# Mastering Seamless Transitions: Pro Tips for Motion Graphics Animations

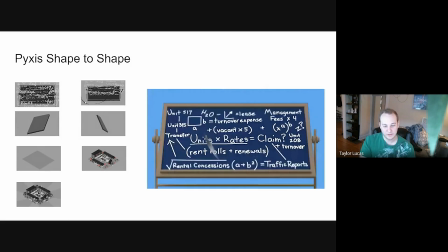[12:22]
I wanted to briefly mention this Pixis transition just because I think this is a good element of just taking
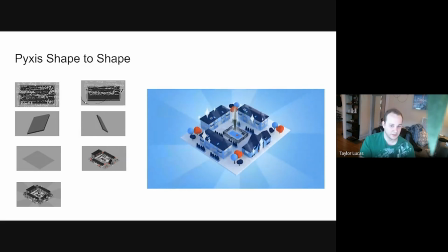[12:29]
in what shapes were on screen and how we could transition them into the next scene.
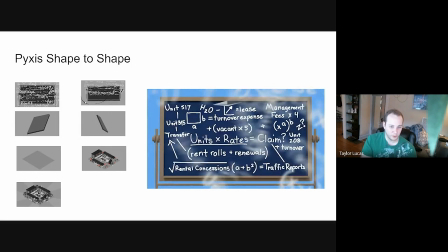[12:37]
Getting from a chalkboard to a apartment complex.
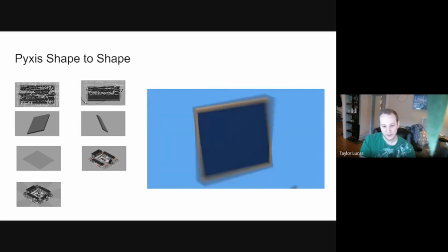[12:42]
Those two items are very unrelated, but we wanted to show that,
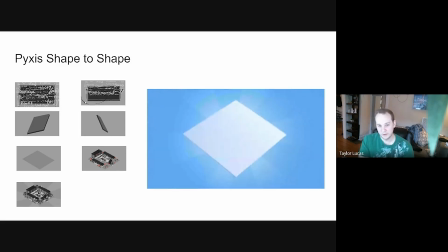[12:48]
because Pixis does what it does, it makes your complex,
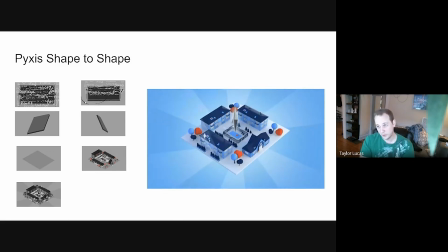[12:53]
making your running your complex easier and better or whatever. So eventually we kind of landed on why not have the chalkboard kind
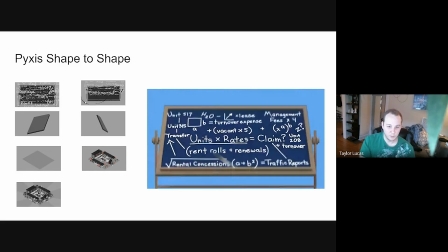[13:04]
of flip over and become the base that the apartment complex was on from the intro of the video.
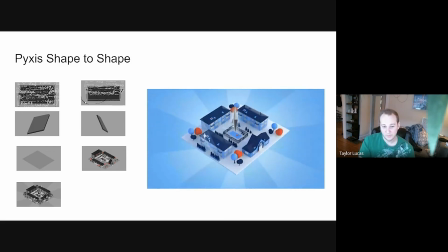[13:11]
And I think that turned out kind of really, really better than I thought it would, honestly.
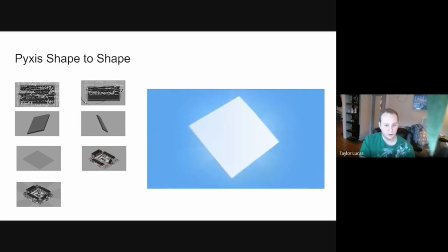[13:17]
And I was pleasantly surprised with how that all read and communicated the idea clearly.
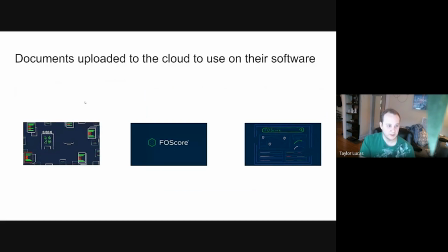[13:28]
Um, and then I wanted to just like go through a recent example with this FOS of Canon design of how I was thinking about transitioning between scenes. So the intention was like,
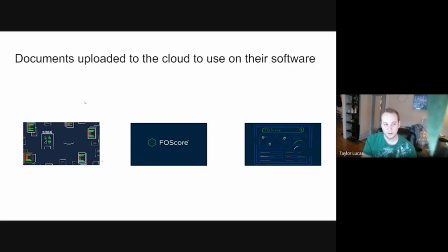[13:41]
we have all these documents and then their software, they're all uploaded to their software, which you can like have immediate access to. So, in the lowest point of the story, there's like this little eye that was open is now closed,
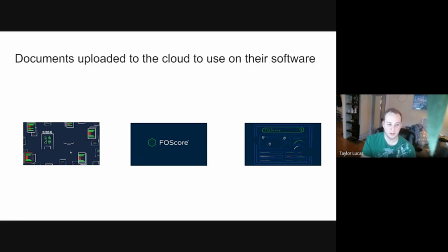[13:59]
and they're stressed about all these documents they have to sift through surrounding the screen. And then FOS core comes in with their logo, and then we go into their software and kind of get into the granular details of what they do.
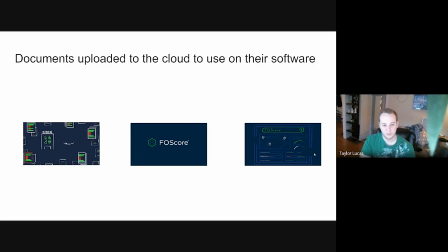[14:15]
So you could easily just, pan up to their logo and then transition over to their software.
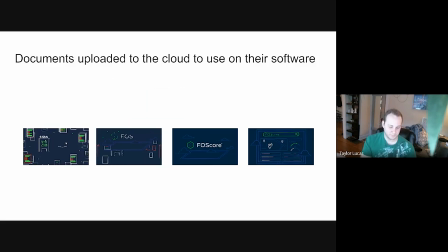[14:23]
But I think kind of relating these items more together was what I try and do with transitions. So I was like, well, if these documents are going to be uploaded into the cloud, why not, for the logo transition, literally take these documents and upload them into the cloud,
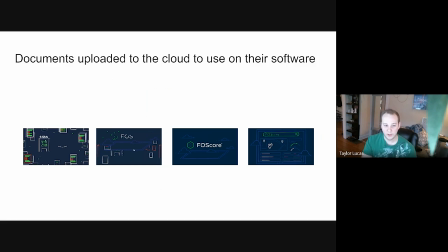[14:41]
and then like preview the software by having this tablet where other stuff is uploaded to it for the like logo screen that we usually have in videos.
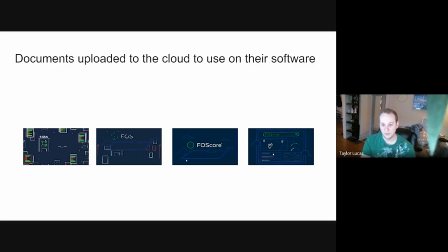[14:52]
And then because of that, we can just kind of morph that into the software when we go into the granular details of what FOS core is, and kind of connect everything together as much as possible. And then the last thing that I wanted to
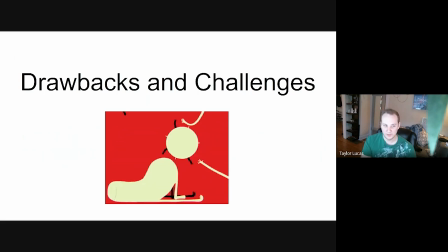[15:11]
mention was that the drawbacks and challenges, because we have no post-production phase, which is where like more of the granular,
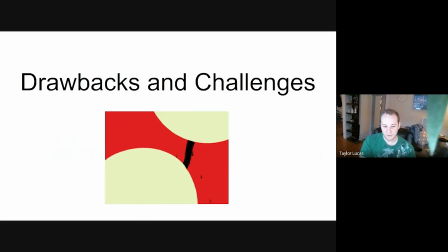[15:22]
finer details would be kind of accentuated.
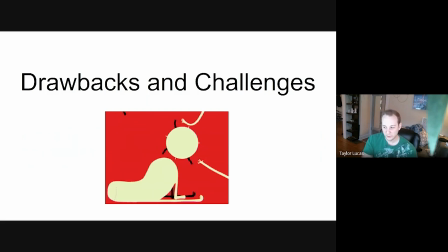[15:27]
We need to be very intentional about like every shape on screen. So I've kind of noticed if you don't draw it in the beats, it just won't happen.
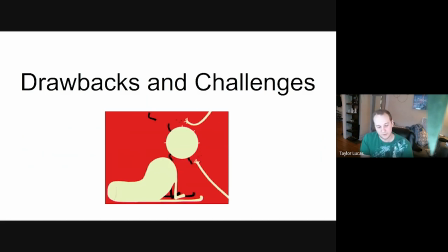[15:40]
Even in times where I've kind of explained it in the handoff, if it's not literally drawn in the beats of and planned out how the transition is supposed to go,
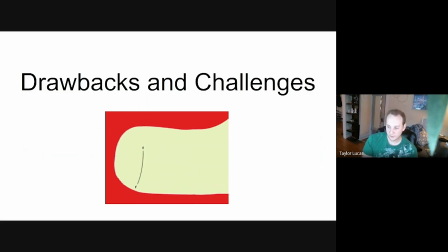[15:48]
it doesn't seem like it will happen because the animator is on such a time crunch that all of this nice to have stuff
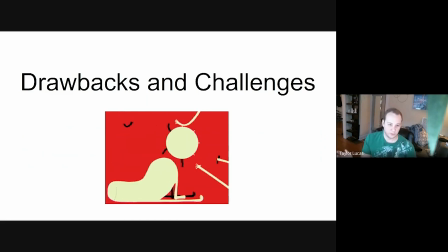[15:55]
kind of gets brushed over immediately. And in that case, I try and, save it for V2. So if the transition isn't quite where it wants to be, it's not really like the priority of the video.
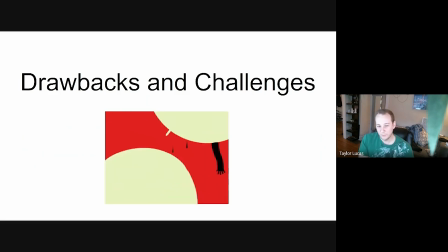[16:13]
So if I try and like mention that in the feedback we get from V2,
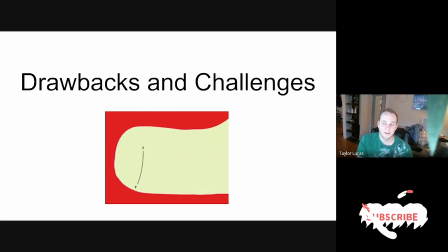[16:19]
if the client feedback is like less than well, if there's not very much of it.